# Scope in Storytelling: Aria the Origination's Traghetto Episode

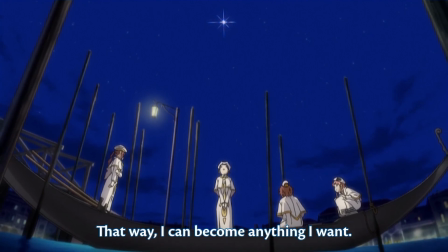(8:14)
And this is the way Aria, the Origination, leveraged its forcefully and tactfully crafted serenity,
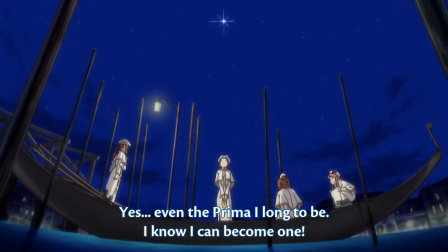(8:22)
along with its oh-so-tiny limited scope, as sacrosanct bait.
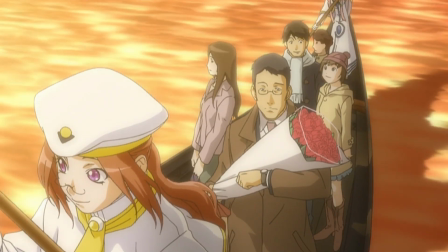(8:27)
With this scene, Aria shocked me. It performed a micro-deconstruction of itself in just one episode,
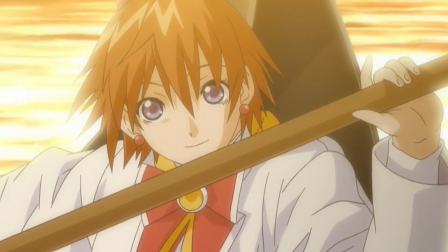(8:35)
and simultaneously expanded and naturalized the world it strived so hard to build.
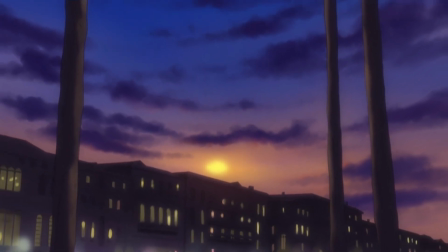(8:42)
But hey, don't take my word for it. Take legendary series director Junichi Sato's.
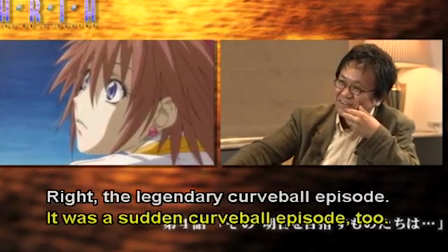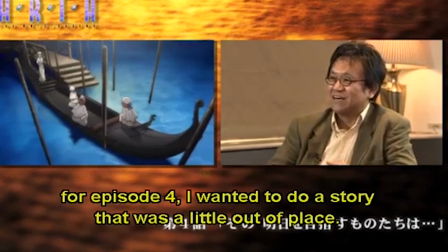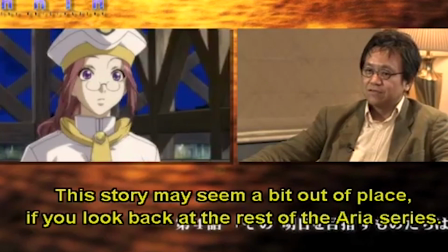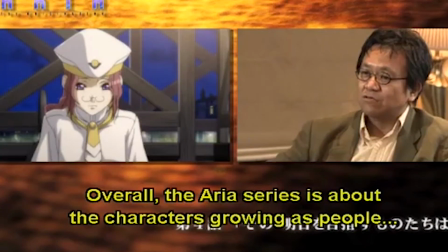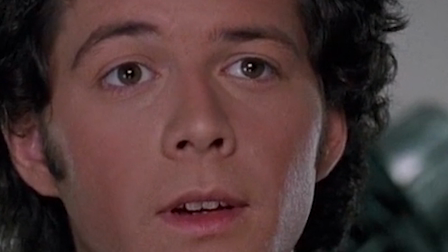(9:30)
Hey everybody, thanks for tuning in to me rambling about one of my favorite episodes in all of anime. I'd wanted to do this one for a while and pause and select.
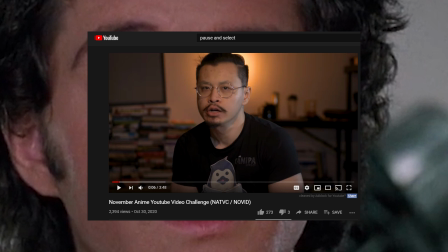(9:36)
Another anime YouTuber put out this kind of challenge to people to make videos about shows that didn't really have videos made about them,
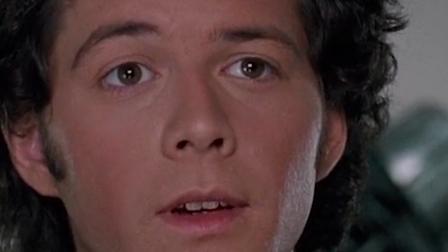(9:44)
and it blew my mind to find Aria didn't. Of course, the Madoka Magica Breakdown series will be continuing. Episode 8 is almost all the way recorded, and I have the first week of December off from work, so look forward to that one coming out soon.